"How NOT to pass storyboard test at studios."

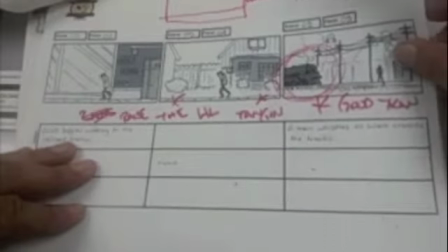We get us to the train station, so you did a good job here on getting us to the train station. But then we get into this, and it feels like a different location.
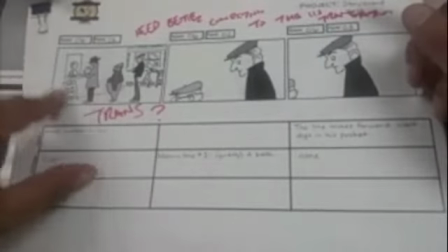We're just like, okay, well, where are we? Because we need more visual clues as to that we're in the train station on the inside now.
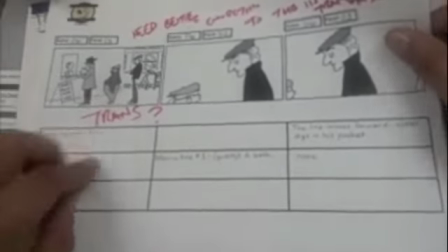It just would have been a better staging or composition story-wise. Walt's waiting in line.
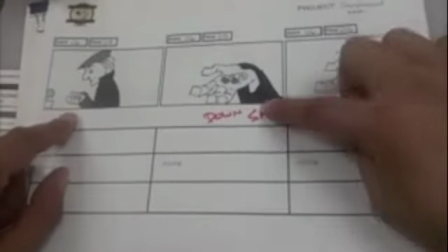This probably should have been a down shot because we're going from Walt's point of view, and it should have been more of a down shot as we're looking at his hand.
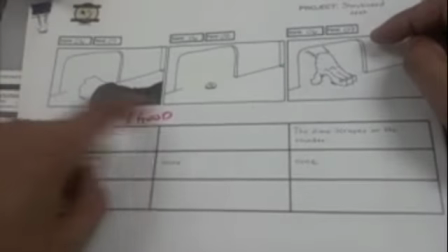This is pretty good of Walt handing him the 10 cents to get the bath,
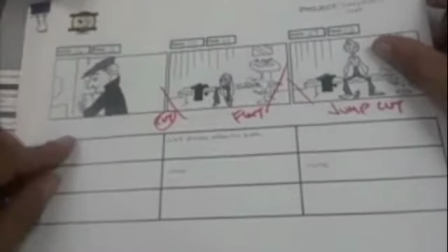and then getting the towel and so for the day. So that's pretty good. This shot of Walt getting ready for the bath was pretty flat.
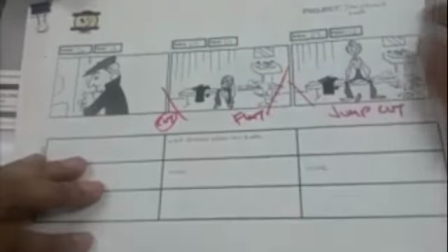At least give me a 2-point perspective on some of this because I prefer a little depth in shots.
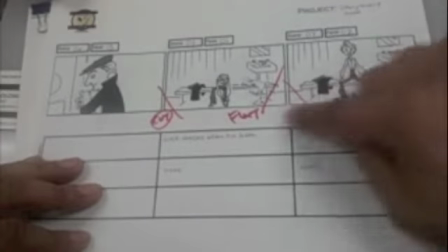Then we have a jump cut. Actually, I guess it looks like a jump cut because of the different sizes of what's going on there.
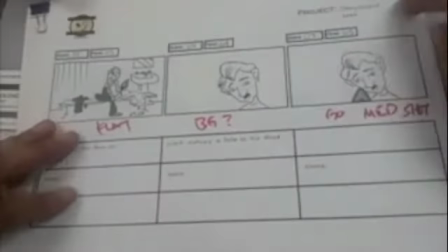Then still pretty flat. There's no background in this. The first panel should have had some kind of background.
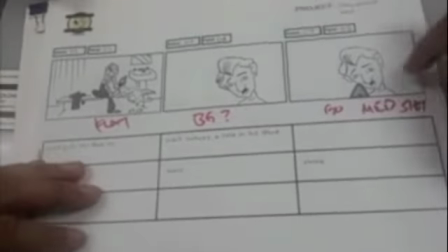Go to a medium shot on this.
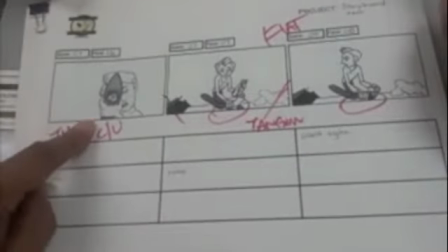So we should have had more of a medium shot, and then we truck into a close up of his I'm looking through the show.
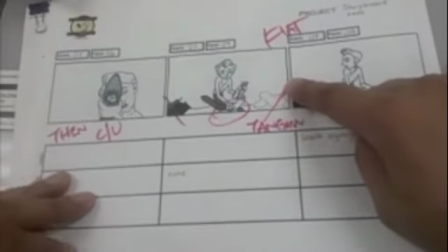We have tangents here, pretty flat comp. Throw something as overlays, more tangents.
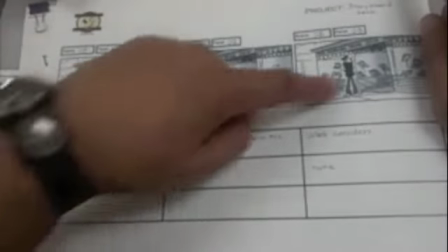This is pretty good. Walt walking down the street, still struggling with his hole in the shoe issue.
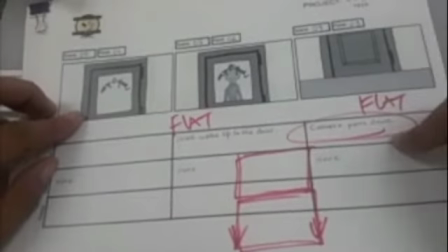And then this is pretty flat, straight on of the vertical pan down with the door,
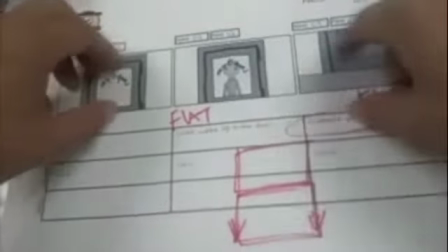and that's actually done where you would have taken all these panels and taped them onto one and made the vertical pan with the
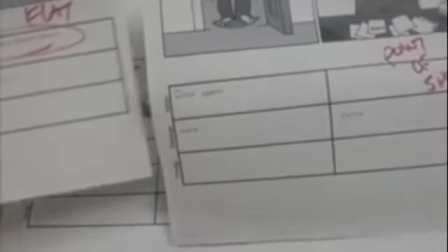hole. So it would have been one sheet that you'd have taped together to make a vertical pan.
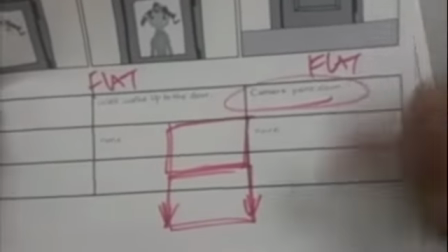It's not really. I see what it is, but it's not really great.
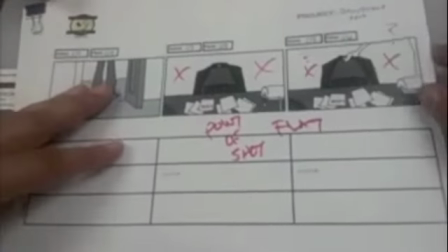And then in this shot, there's so much negative space. There's it's just an unbalanced composition.
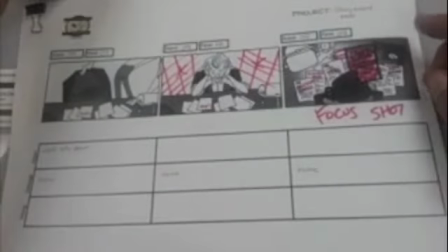I'm not sure the point. Even giving us grid lines to make it more of a down shot would have been better.
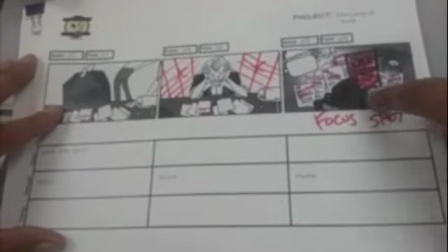The focus on this shot, you had everything pretty much the same element. I emphasized that there should have been one bill or something to emphasize he's looking down and being stressed out by bills.
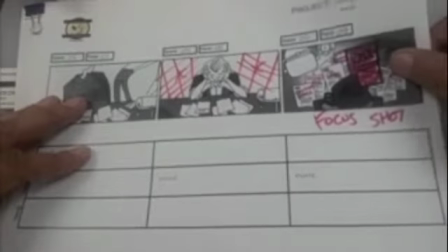And that way the audience can say, aha, here's our clue. Walt's still stressed out about bills.
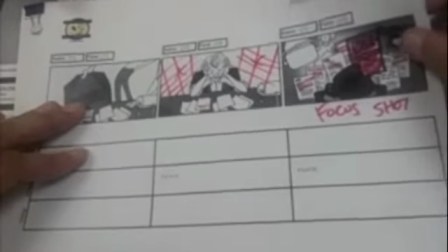But again, you had everything within the repetition of that composition,
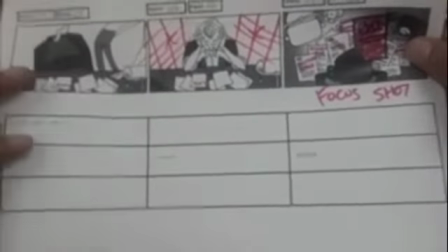the same size and the same repetition, which some of them should have been of different size.
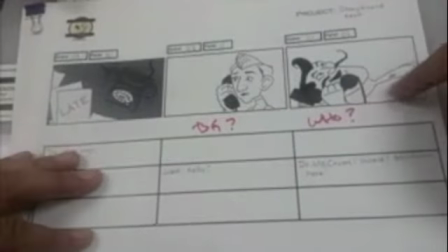Okay, composition. The background question. Who is this? We haven't been introduced to the dentist.
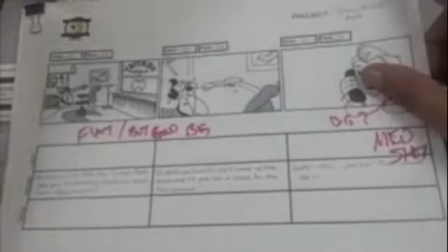And again, we could do a close up, but again, there's no background. This is a decent background, letting us know what's going on.
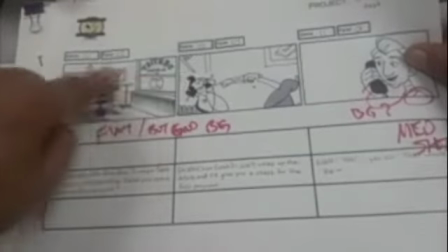That he's a dentist, and that it could have been staged more cleaner. Because look how something to keep us out of these corners.
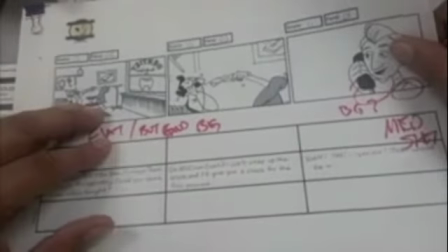It's flat, but the background works pretty good. Slight tangent as you're working here.
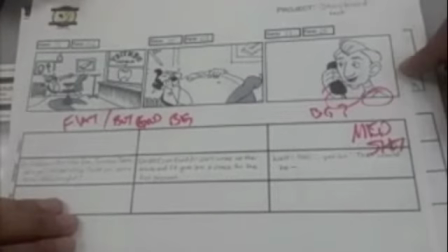This should have been a medium shot on your phone call.
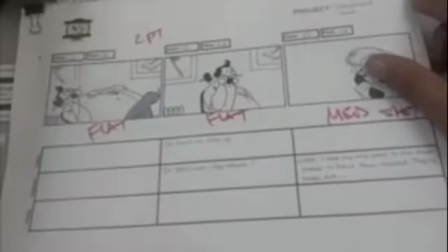Again, no background. Medium shot. Should have been medium shot. Pretty flat in your execution here.
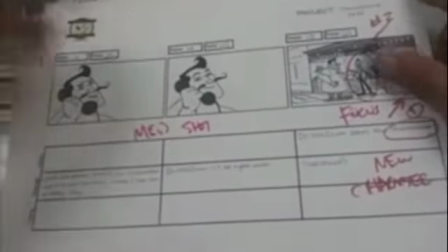Medium shot. Medium shot.
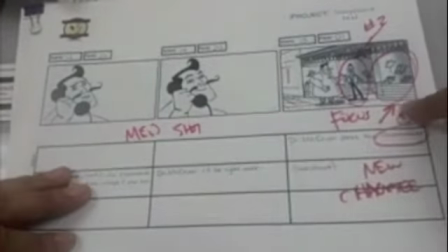Again, so evidently the dentist goes over to the shoemaker, and the only reason we know it's a shoemaker is there's we should have had introduction.
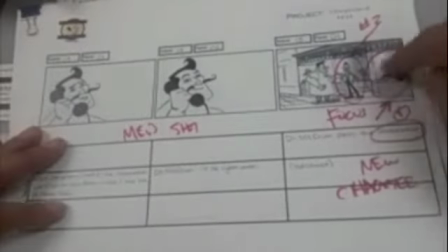Here's a shoemaker, and then here he comes. But the staging should have been a lot more focused.
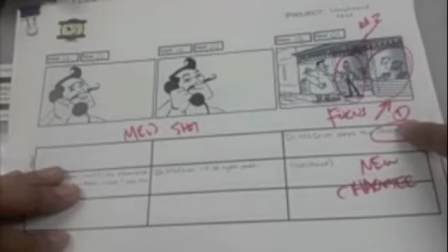We should have had part one. We see a shoemaker, and then part two.
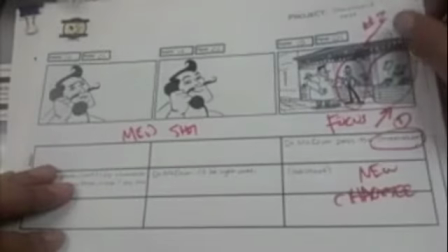Here's the guy coming out of the shoemaker. So if you're introducing a new character, you need to make sure that you set up your introduction to him a lot more planned, a lot more specific.
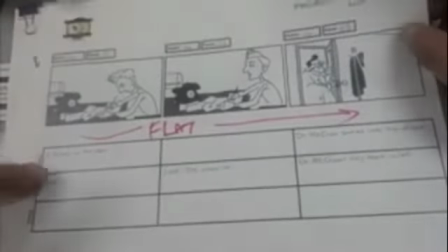Pretty flat and boring. We're getting into Walt. What is even going on? They're knocking on the door, and I guess the dentist is coming in to give Walt back his shoes.
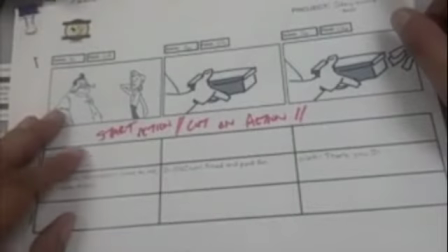Pretty flat composition. I would have started with, okay, so again, no interesting composition at all here.